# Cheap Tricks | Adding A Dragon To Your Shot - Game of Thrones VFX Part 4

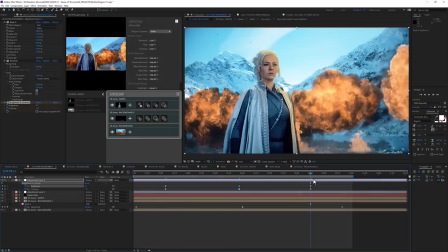1492s
It kind of looks like a, you know, like a souvenir postcard from Universal Studios or something, which is totally what I was going for, by the way.
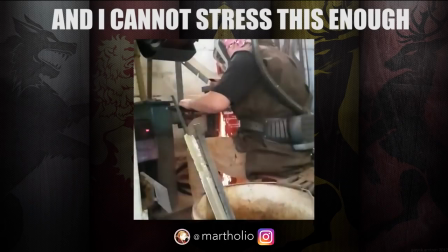1501s
But then Marta, who forged her own sword, suggested that the zombie should be closer.
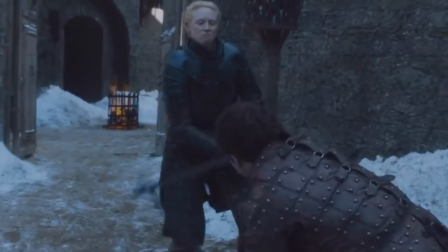1508s
And when someone with a sword makes a suggestion, you know.
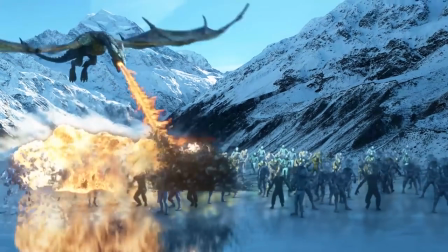1513s
I decided to leave that background intact, just so there's a lot of levels of details in here.
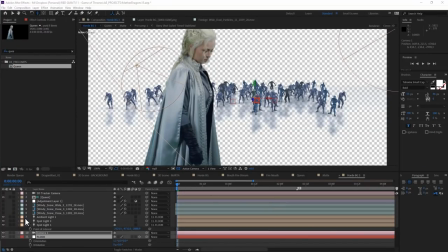1517s
Then I jumped to my element zombie horde composition, where I copy over my 3D tracked camera,
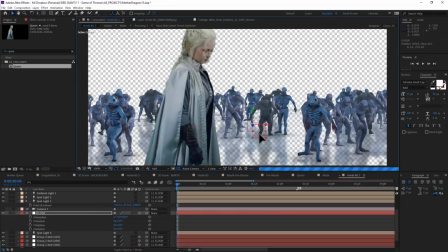1523s
and then position the whole group to be more of an impending threat.
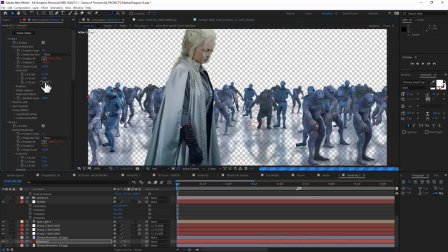1527s
Now this crowd's a little more monotonous up close, so I'm gonna do some misdirection by adding in a single giant character.
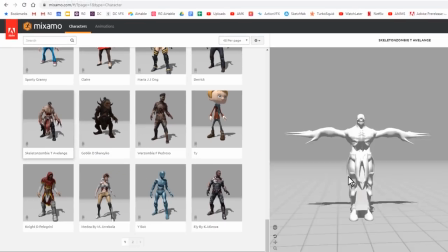1534s
So I jump over to Mixamo, grab their skeleton zombie, apply a slow walk forward,
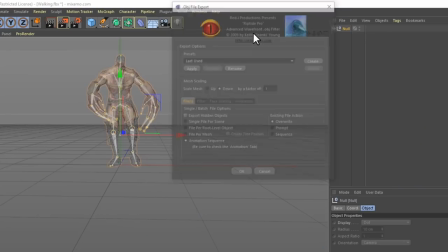1540s
and then export his OBJ sequence from Cinema 4D, and I have him an element in less than 5 minutes.
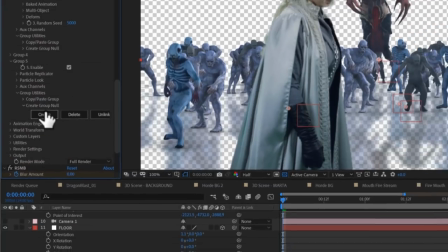1546s
I'll add him to his own group, add a few keyframes to his group's null,
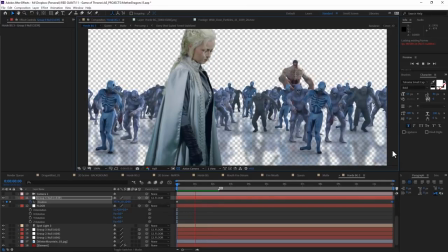1551s
and we've got ourselves a nice little creepy zombie giant marching alongside the horde. So I'm really not kidding when I say that this is a super fast and relatively easy way to add CG characters to your scene.
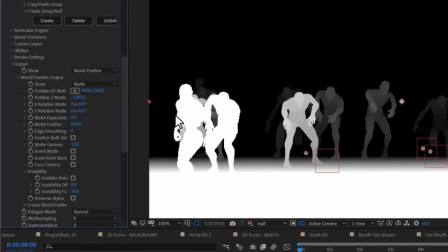1564s
So just like in our last episode with the skeleton shadow creature and our Aquaman shark face monster,
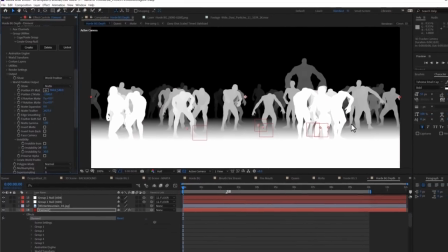1570s
I'm going to render a world position map, basically a depth mat which you can set in Element's output settings.
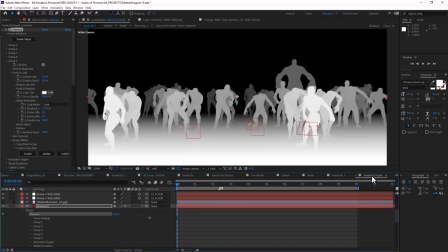1576s
This is just a nicely gradated version of the shot that'll allow me to composite some flames with convincing depth later. I pre-render the beauty pass and the depth map, and then throw them into my comp that had previously just had Marta and the faraways.
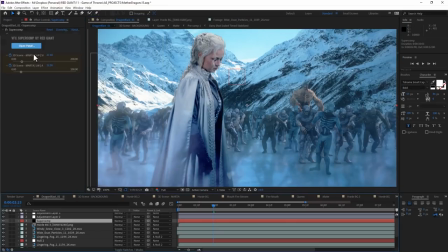1592s
This new horde is easily added into super comp.
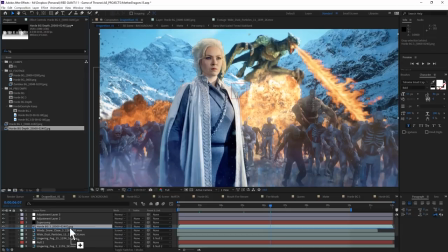1597s
Next, I bring in a copy of that depth mat, hide it, and then on that zombie layer,
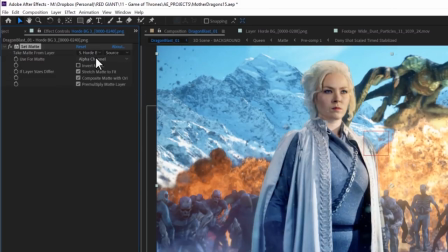1601s
I can use the set mat effect to point to that layer and make sure that effects and masks are checked.
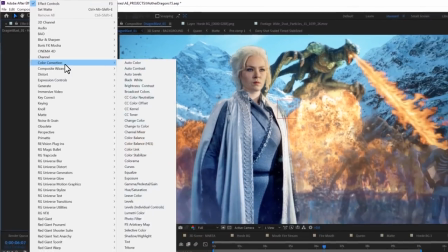1607s
Now, just like last episode,
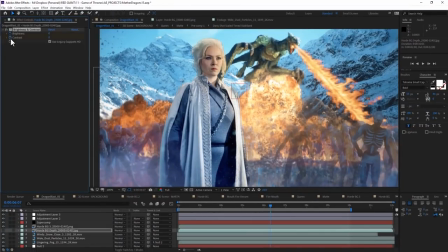1609s
I can use some brightness and contrast sliders on the depth mat layer to interactively key out certain levels of depth with these zombies.
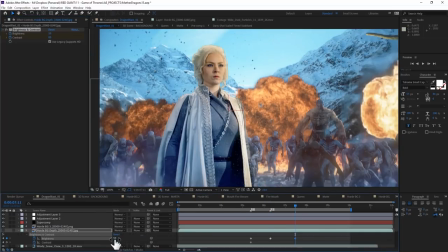1618s
I'll make the background ones disappear as that existing flame element starts to encroach, and then I'll add more fire.
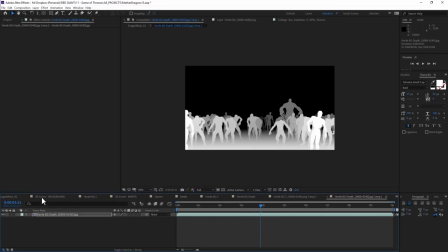1626s
The cool part is that I can apply this same depth map to this foreground fire
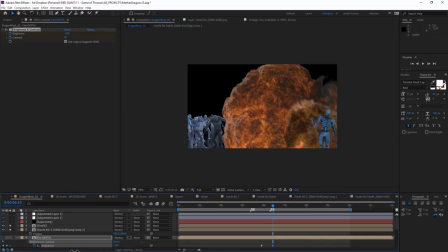1631s
and really make it look like those flames are wrapping these nearby deadlings.
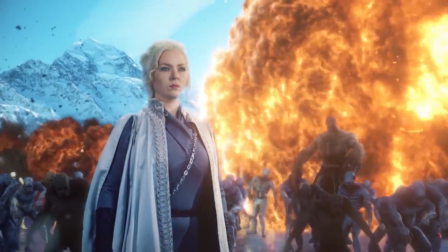1637s
And holy moly, that's why you should always listen to people with swords.
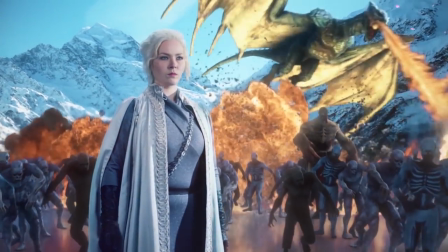1643s
And also, good golly, I feel done. I'm done with this series.
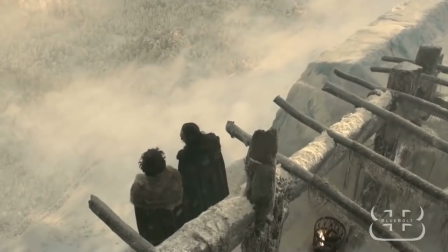1649s
I'm done with this series. We have mined Game of Thrones until there's nothing left.
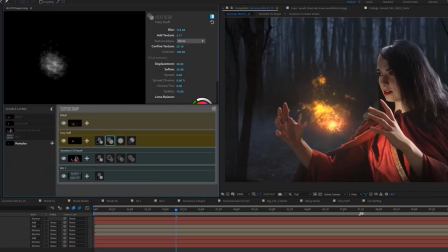1653s
But what I hope you take away from the last four episodes are things like an understanding of how cool Super Comp is,
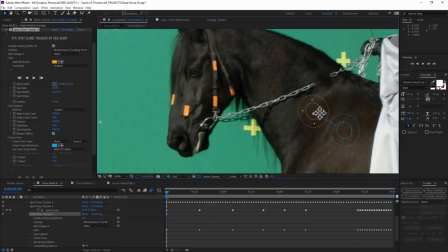1659s
and Kingpin Tracker's awesome abilities, and how Spot Clone can get you out of a jam. But even more ambitiously,
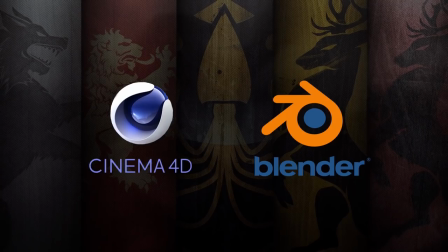1666s
you know, whatever tools you have at your disposal, realize that people work really hard to make them,
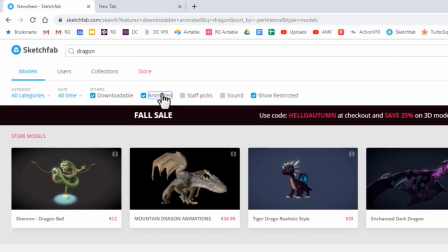1671s
and resources are becoming more accessible than ever, including things like, you know, free animated dragons and free green screen footage,
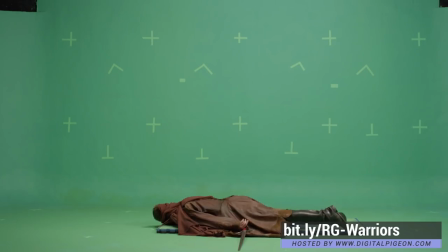1680s
for goodness sake. I mean, your imagination is really the only limit on what you could do with free resources like this.
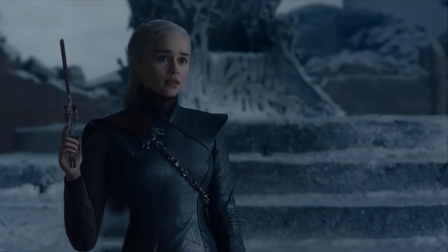1686s
So do it. Now, where's my soapbox?
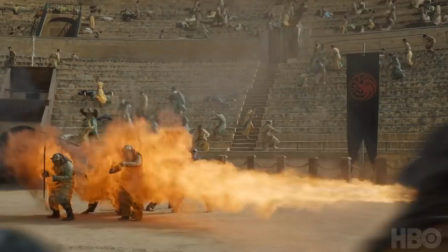1690s
Game of Thrones brought together so many artists and craftspeople to create an entire realm.
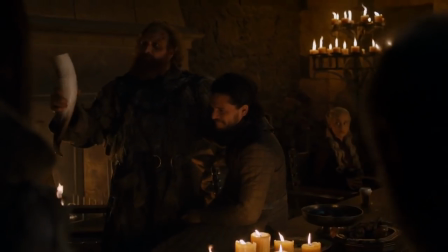1695s
Be one of the people who talks more about that, and less about a cup of coffee that, you know, let's be honest, you didn't notice the first time around.
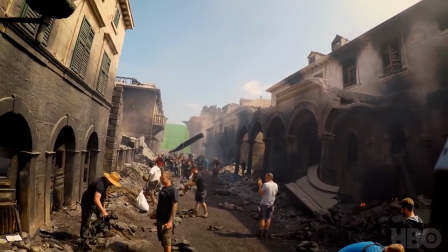1704s
Let's celebrate the fact that they practically created cities and lake beds to film in amazing real locations,
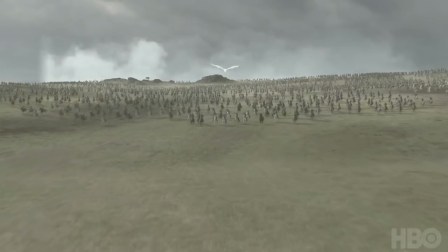1710s
and then infuse them with cutting-edge visual effects that these guys should be really proud of.
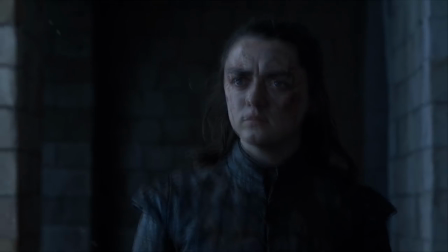1715s
So deal with it if you thought some of the stuff was a little rushed and you didn't get the Happy Meal toy you wanted.
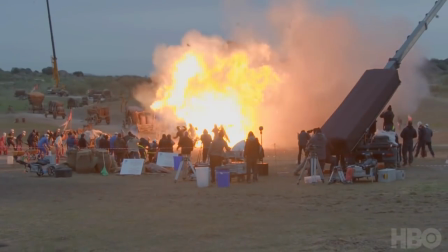1721s
Successful filmmakers have to be good at collaboration and inspiring large teams of people to work really hard to make something that we'll watch sitting in a chair.
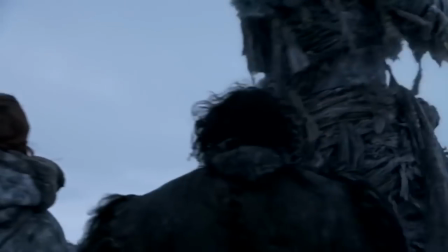1730s
So if you think you can do better, prove it. Be constructive, be collaborative, inspire people with your ideas.